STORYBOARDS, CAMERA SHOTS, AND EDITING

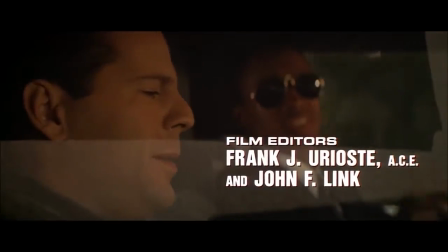496s
Okay. However, I did learn some very important editing concepts from the 5-star collection Die Hard DVD, which we'll go over today.
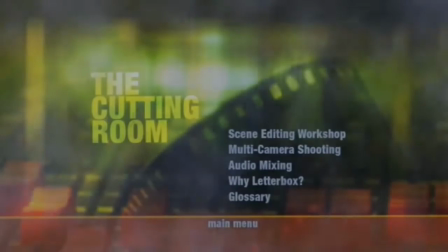504s
Disc 2 contains an editing workshop that allows you to reassemble the air duct and boardroom scenes.
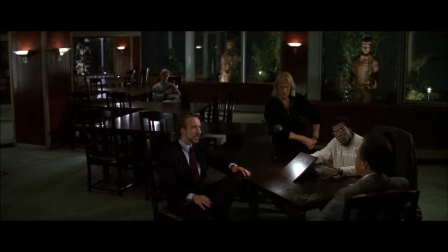510s
Apart from enjoying the variety of different takes, there are a few core editing concepts that I discovered piecing the film together,
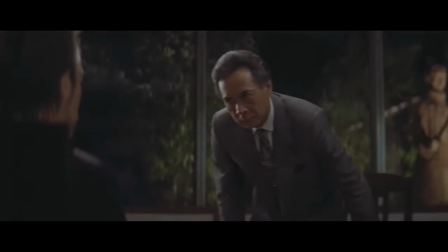516s
and it was a great resource that helped illustrate the cinematic language of editing.
Okay, you ready?
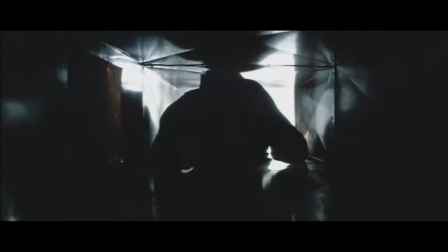521s Yes, I'm ready. Mark, speed.
So let's take a look at the famous air duct scene.
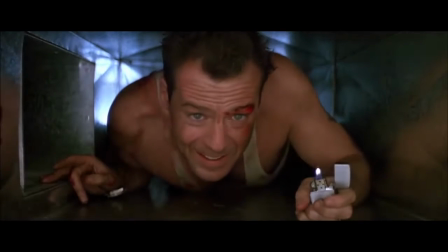527s
Here's what they went with in the final film. They established the shot, cut away to his point of view, and cut back to the same shot.
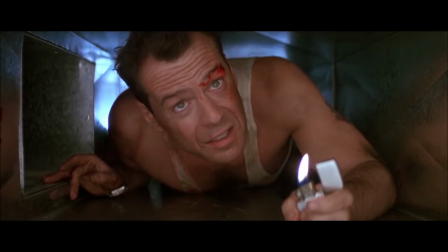536s Come out to the coast, we'll get together, have a few laughs.
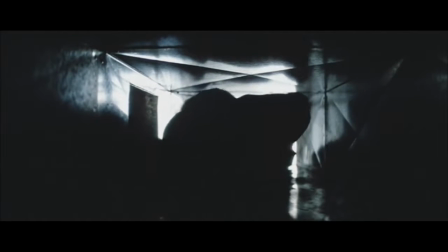539s
It's a pretty straightforward scene, but what I didn't know was that they had actually shot the scene from 2 other angles. One that's slightly wider, and another that's off-centered. And you're now given the ability to cut between the different takes.
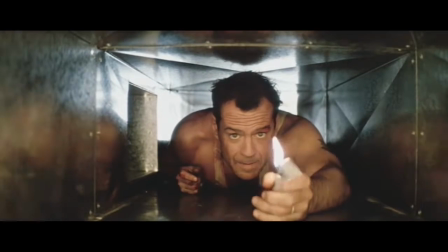554s Great place to spend Christmas, John.
The lesson to be learned here is consistency when working with a cutaway,
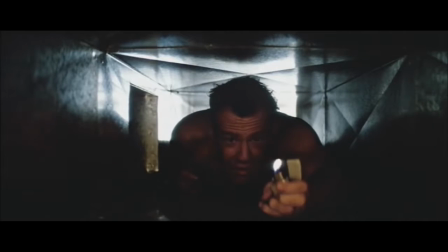561s
particularly a cutaway that represents the point of view of a character. Whatever establishing shot you choose, make sure that's the shot you return to when you cut back.
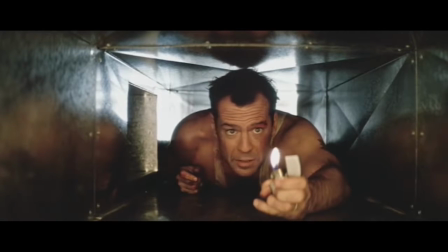570s Great place to spend Christmas, John.
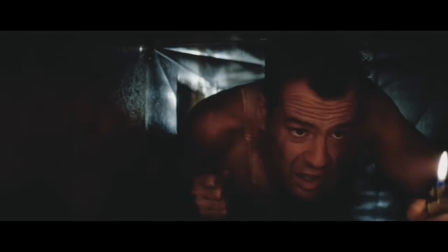574s
It's very important to maintain this type of consistency so that the audience doesn't have to reorient themselves spatially.
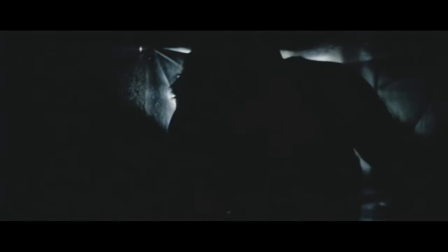581s Great place to spend the holidays, John.
Here's what it would look like to alternate between different camera setups.
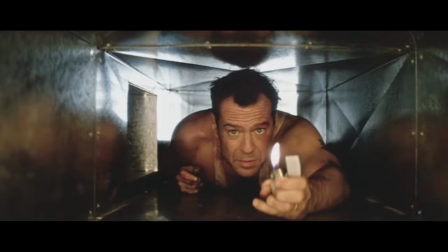591s Great place to spend Christmas, John.
Here's another example.
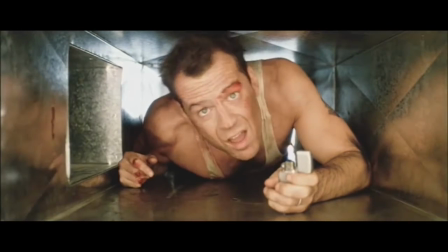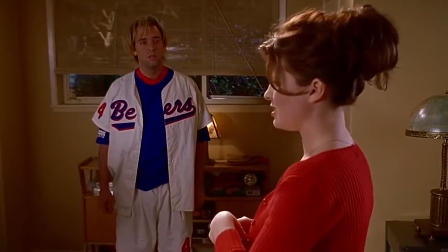603s place to spend the holidays, John.
You typically want to avoid this because you've essentially just changed something while the audience was looking away.
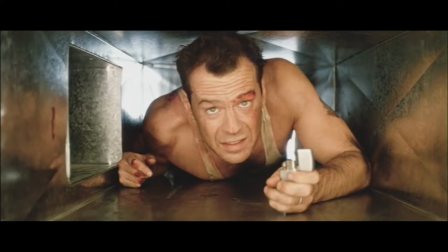611s
And even though the differences between these shots is minimal, the fact remains that if we're returning to a different shot, our brain has to figure out where we are again.
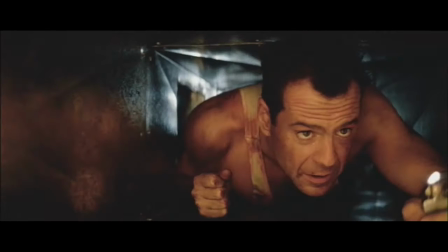620s
And any time spent thinking about the edit takes away from the time an audience should be spending with the character.
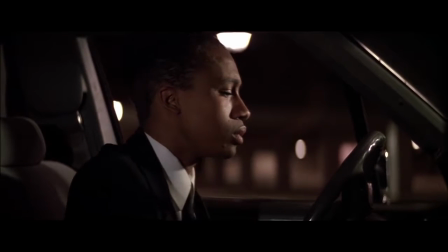626s
Now there is a formula to this, A, B, A. Who is the subject?
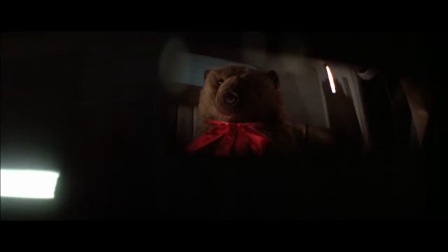631s
A. What are they seeing? B. And how do they feel about it?
Shut up.
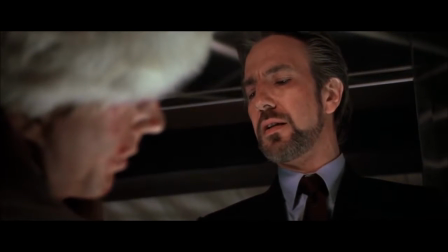635s
Back to A. It's like music.
Now I have a machine gun. Ho, ho, ho.
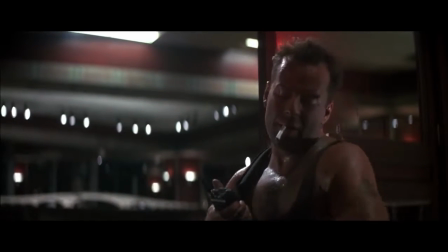646s
It's a rhythmic, subconscious, musical balance of advancing the story and keeping track of the characters' reactions, cluing the audience in on what they're feeling.
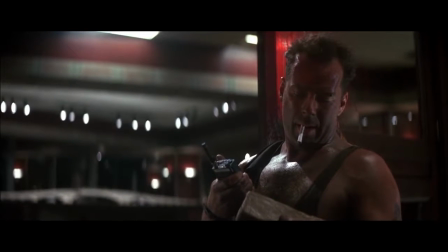655s Whoa.
This is used all the time.
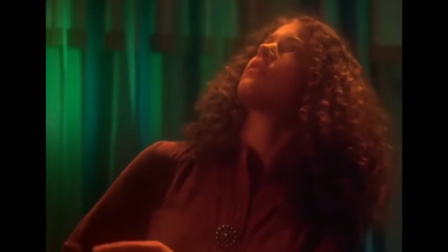663s
Entire sequences have been built out of this same ABA cutaway structure.
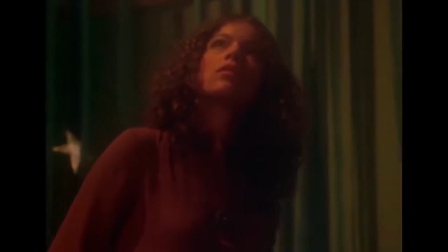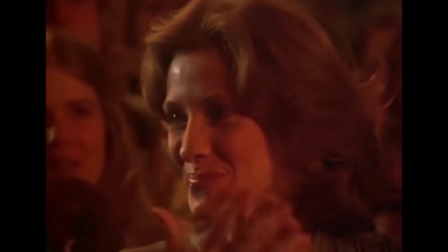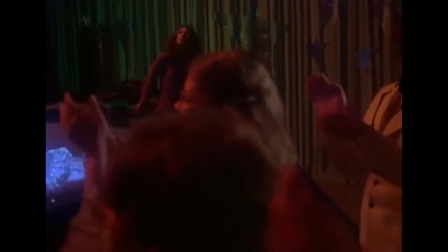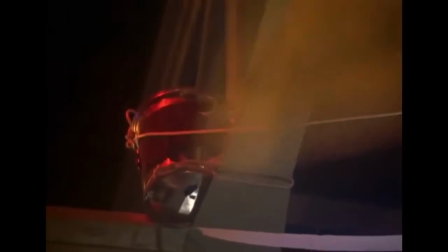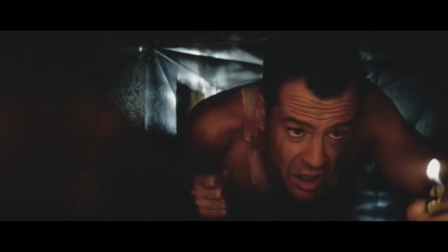695s
As you can see, a large part of editing is just because you have footage of a certain angle doesn't mean you're obligated to use it.
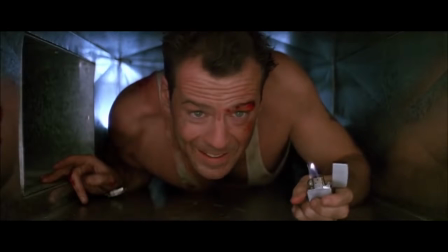702s
Once you establish something, stick with it. Especially when you're editing around a cutaway that represents a character's point of view.
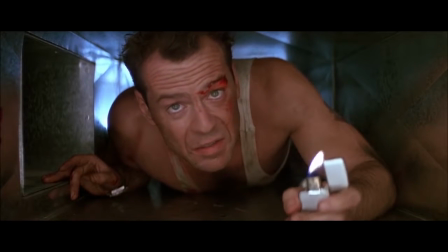710s Come out to the coast. We'll get together. Have a few laughs.
So there you go.
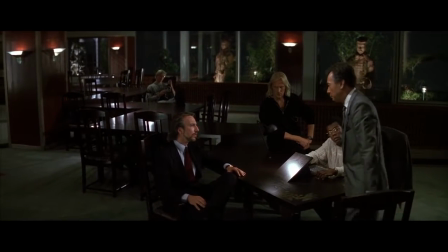716s
Now let's move on to the boardroom scene. First, let's just watch the scene as it is in the film.
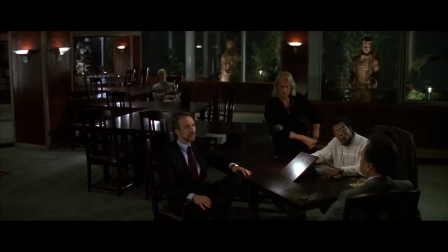722s Mr. Takagi, I'm really not interested in your computer.
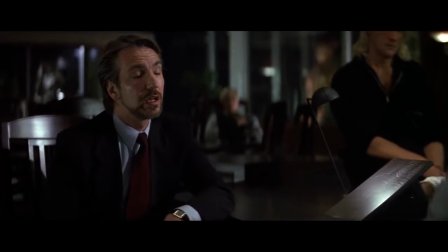731s But I need the code key because I am interested in the
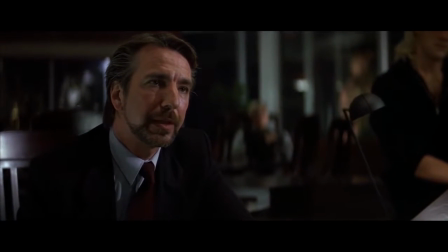737s $640 million in negotiable bearer bonds that you have locked in your vault.
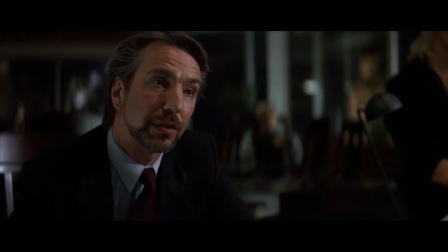743s And the computer controls the vault.
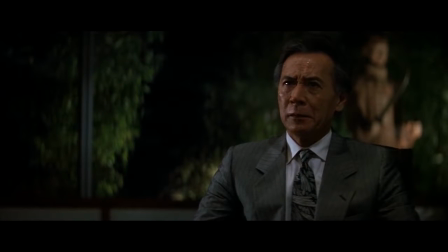748s You want money? What kind of terrorists are you?
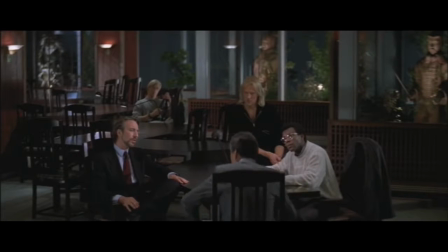756s Who said we were terrorists?
Now the main thing that stood out to me while re-editing the scene was cutting between camera movement.
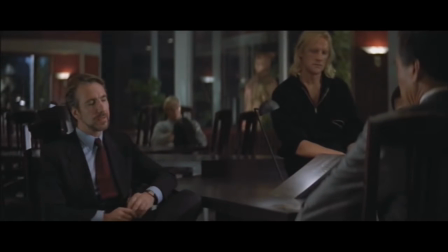763s
It's shot in such a way that they dolly in on both Hans and Takagi.
Mr. Takagi, I'm really not interested in your computer.
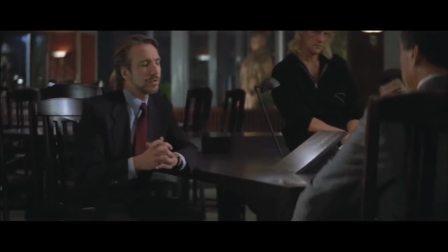772s
But they also have a static shot of the same line.
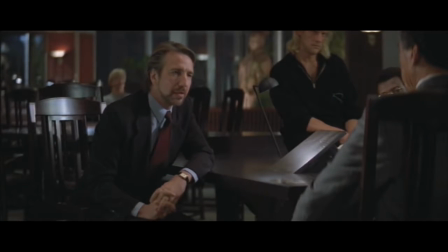775s Because I am interested in the $640 million in negotiable bearer bonds that you have locked in your vault. And the computer controls the vault.
As an editor, you're guiding the audience along this journey.
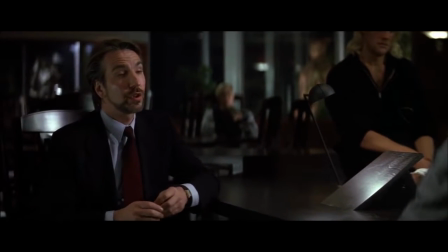790s
You want to create a flow. And if you're cutting between moving and static shots with constant starts and stops, it disrupts that flow.
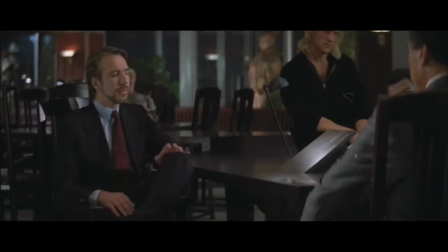798s
Now you obviously wouldn't cut between these two shots, but that's one of the options that they give you.
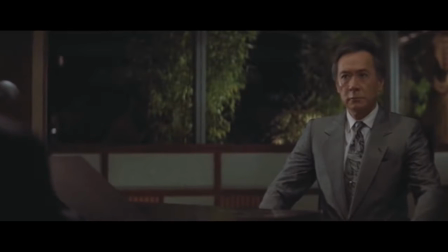803s
In this scene specifically, any cut from a moving shot to a static shot would feel strange or awkward.
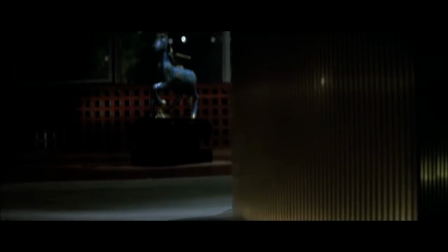809s
So if the camera starts moving, you'll find that editors are less likely to cut to another shot unless that other shot is also moving. This is the continuation of camera movement. Here are a few examples.
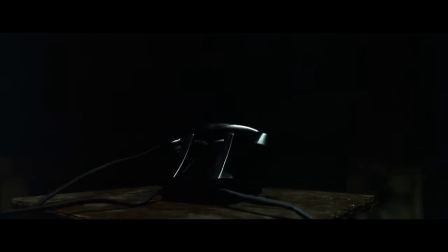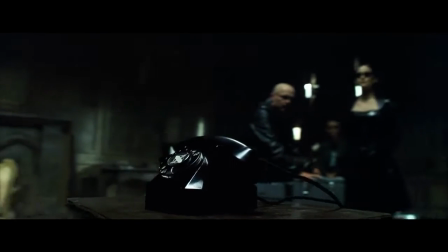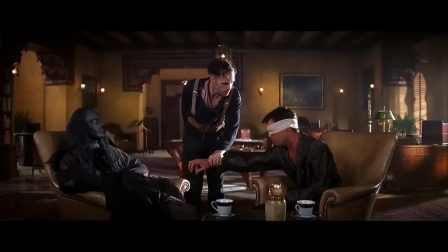832s Please, to meet you. Princimo tip is not like to be touched.
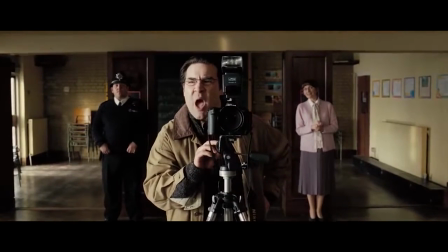837s I don't think that gives off the right signals. Too cheesy pie. Okay, gotcha. Give the little blonkage your hat.
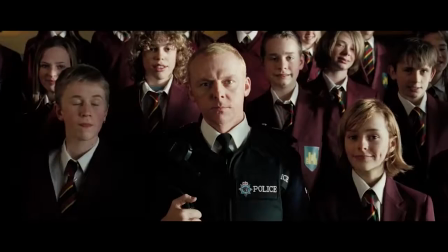843s I'd rather not. Oh, wave your hit and stick about. No. Righty ho ho.
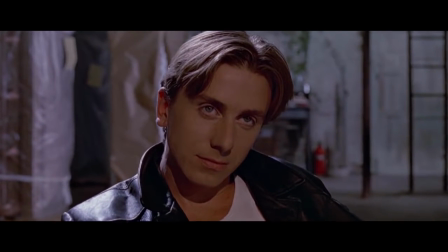847s
It's also very common for an editor to wait until the camera has completed its move to then cut to another static shot.
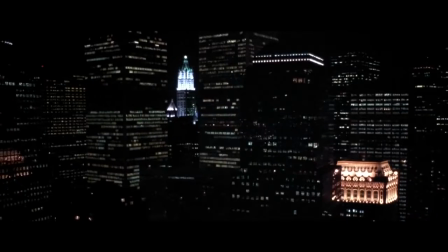854s Here are your names.
Now this is less of a rule and more of a case-by-case scenario.
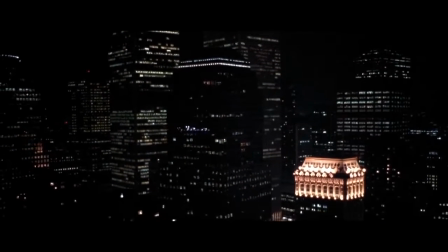859s
Scene transitions often cut from moving to static shots, and vice versa.
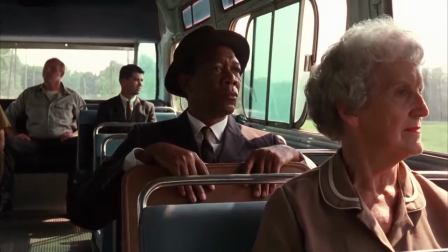869s
Now these transitions work because it's meant to abruptly take the audience out of that moment.
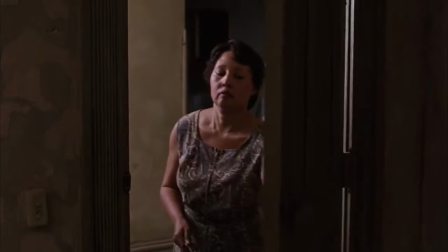876s
And on to the next.
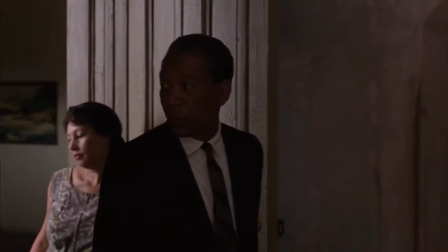879s
And then, once a new scene has begun, you'll find the continuation of camera movement often still applies.
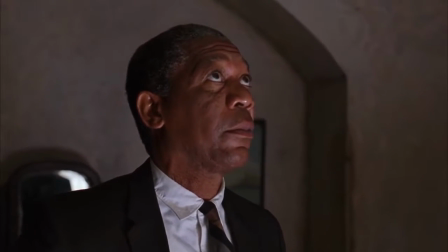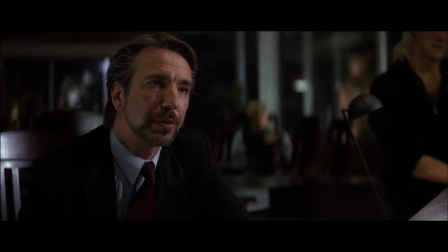893s
So now looking back on this sequence specifically, we can clearly see the power an editor has controlling the flow and vibe of a scene. And the computer
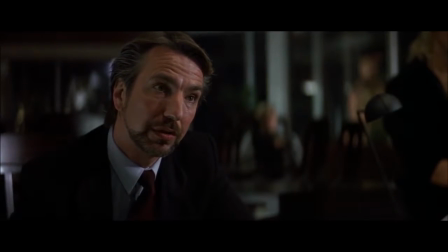903s controls the vault. Want money?
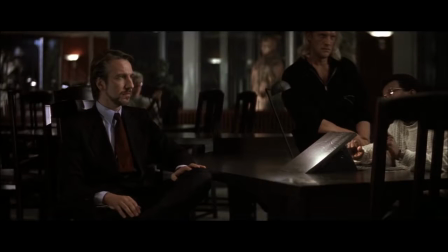908s
This sequence also brings up another important part of editing: performance.
Sit down.
As an editor, it's very important to keep track of a character's wants and needs.
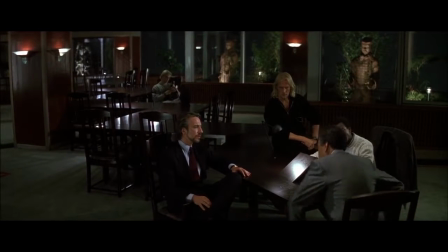918s
With this in mind, it will help you pick the correct shot, not just for the scene, but for the character.
Mr. Takagi, I'm really not interested in your computer.
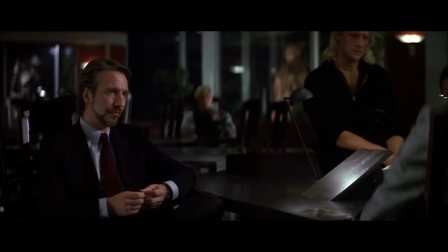927s
A dolly shot pushing in on a crucial line is telegraphing the intent to the audience to pay attention and lean forward in their chair,
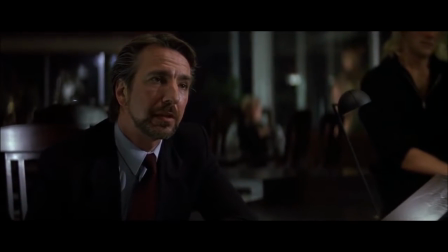934s
quite literally as Hans leans forward in his.
$640 million in negotiable bearer bonds that you have locked in your vault.
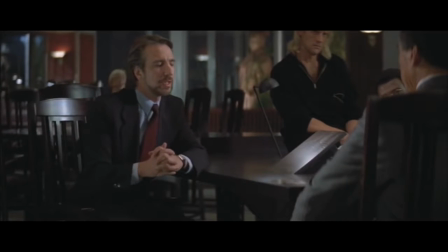943s
Now, having seen this shot play out in a locked-off wide, Hans's objective falls flat and feels irrelevant.
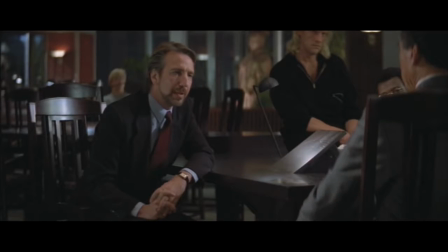949s
If his motives are unclear and don't matter, the movie wouldn't work, and that's a good indication why that shot wasn't used.
And the computer controls the vault.
Another way we can cut this is to hold on to Kagi's reaction.
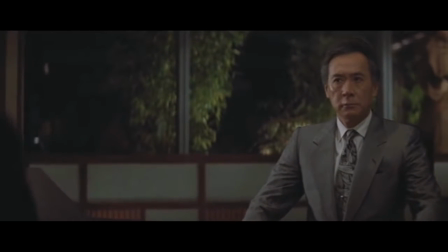962s
However, this also takes the power away from Hans during that moment.
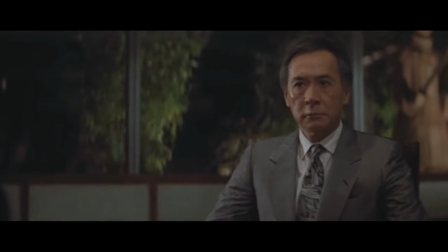966s
Holding on this shot of Takagi also puts the audience in Hans's shoes, which is a place we don't want to be.
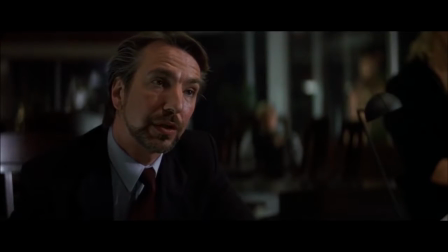972s
As the scene continues on, we are offered up a wide variety of punchlines to Takagi's question.
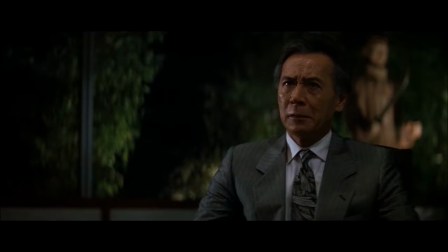978s Want money? What kind of terrorist are you?
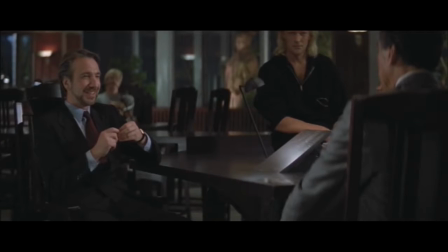985s Who said we were terrorists? Capitalist terrorists.
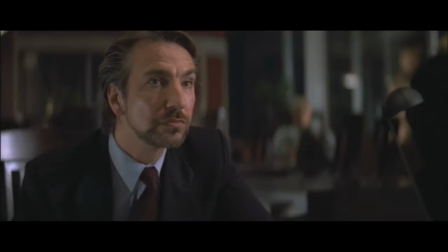991s Profit-seeking terrorists. Who said we were terrorists?